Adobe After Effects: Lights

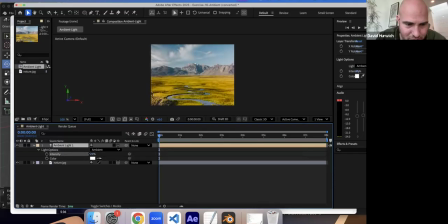1487s
So here it's like, you can play around with intensity, but you'll notice that there's no option here for casting shadows or anything like that. It doesn't have a cone. So, it's not a point light in the sense, it's kind of like a parallel light.
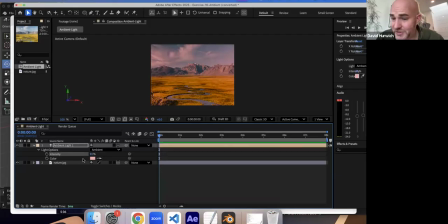1507s
The difference being that it does not have the ability to cast shadows or anything like that. And keep in mind, you may want to play around with multiple lighting in your scene. So maybe like I'm going to use this to kind of give a nice little light. And then maybe might want to have a spotlight
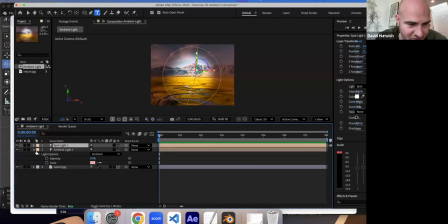1528s
that kind of, puts my focus in the center.
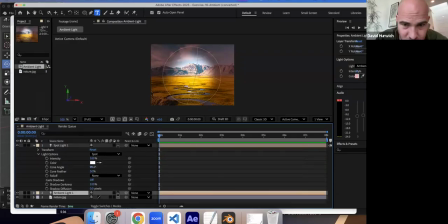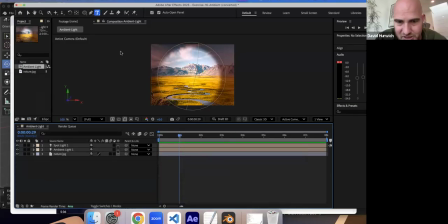1542s
You can see how this would be kind of, playing around with different lighting. If I turn this off, you can see that the lighting would be much more, much darker. This is giving me a little bit more light, but I don't have to worry about shadows or anything along those lines.
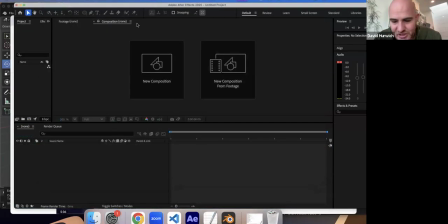1563s
Finally, by the way, you can always animate lights.
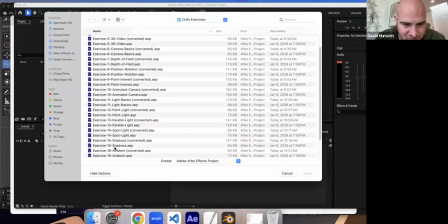1568s
I didn't make a specific exercise for this, but you can do that.
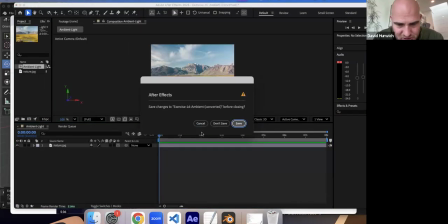1572s
So, for instance, let's go back to the one that I just did.
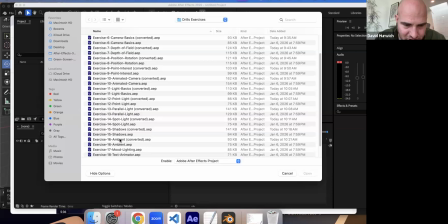1579s
So come no surprise to you that you can, use lighting.
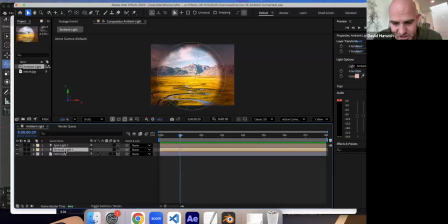1582s
So for instance, maybe just for the sake of argument, I want the intensity of this light to change. So I'm going to start from 0,
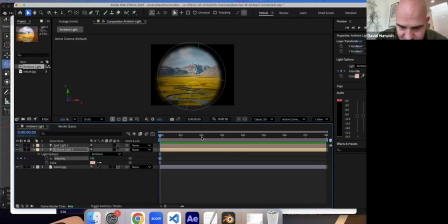1596s
and then over 2 seconds, it goes to maybe 100. Or I could also animate the color of lights. So it starts as red, and then maybe it goes to
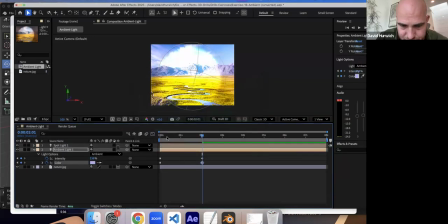1617s
blue over time. Okay.
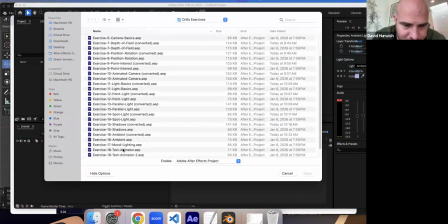1634s
All right. Like I said earlier, we talked about mood lighting.
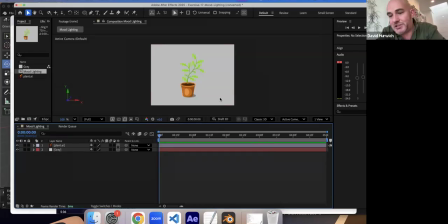1640s
Here I have this, we can use colored lights to really set a scene, to give it some more emotion, to give it more interest. So here I have this very kind of basic scene. I got a background, I got a plant,
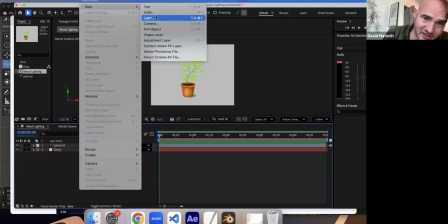1657s
and I'm going to add in a light. And maybe let's even use a spotlight here.
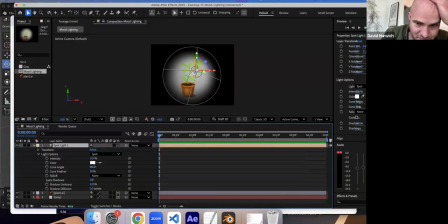1666s
And I'll play around with the spotlight. Maybe I want the spotlight like a little bit bigger, not so much.
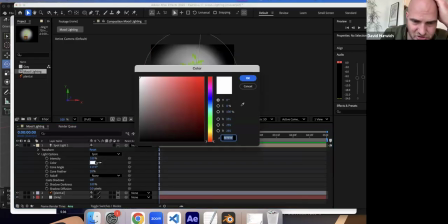1675s
So right off the back, it gives this kind of a little bit more depth, but right now it's using white light, and maybe I want to add like a little bit of red.
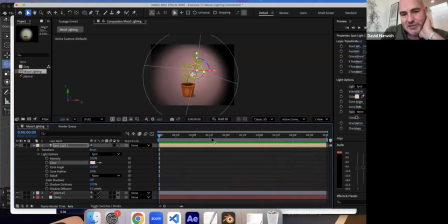1684s
So adding a little bit of red to this, that's maybe a little too much red, but see, it kind of gives the scene a little bit more warmth to it. You know what I mean?
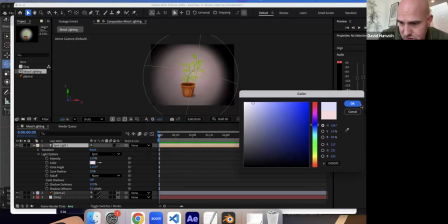1697s
If I were to make this blue, it's a subtle kind of thing here.
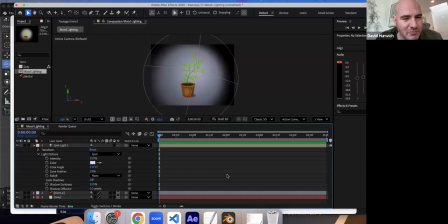1705s
I'm not trying to necessarily hit people over the head with it, but adding like a little bit of blue, see how this feels a little bit more subdued than the other one did when it was just pure white? This is where it was when it was just pure white, you know? So adding in just a little bit of mood coloring, warm coloring,
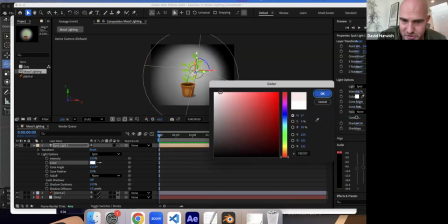1723s
cool coloring can really kind of set the tone, you know what I mean? To your scene.
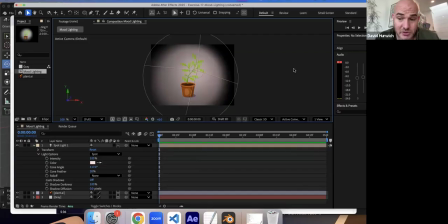1729s
So it's something to consider when you're doing this. Okay? All right.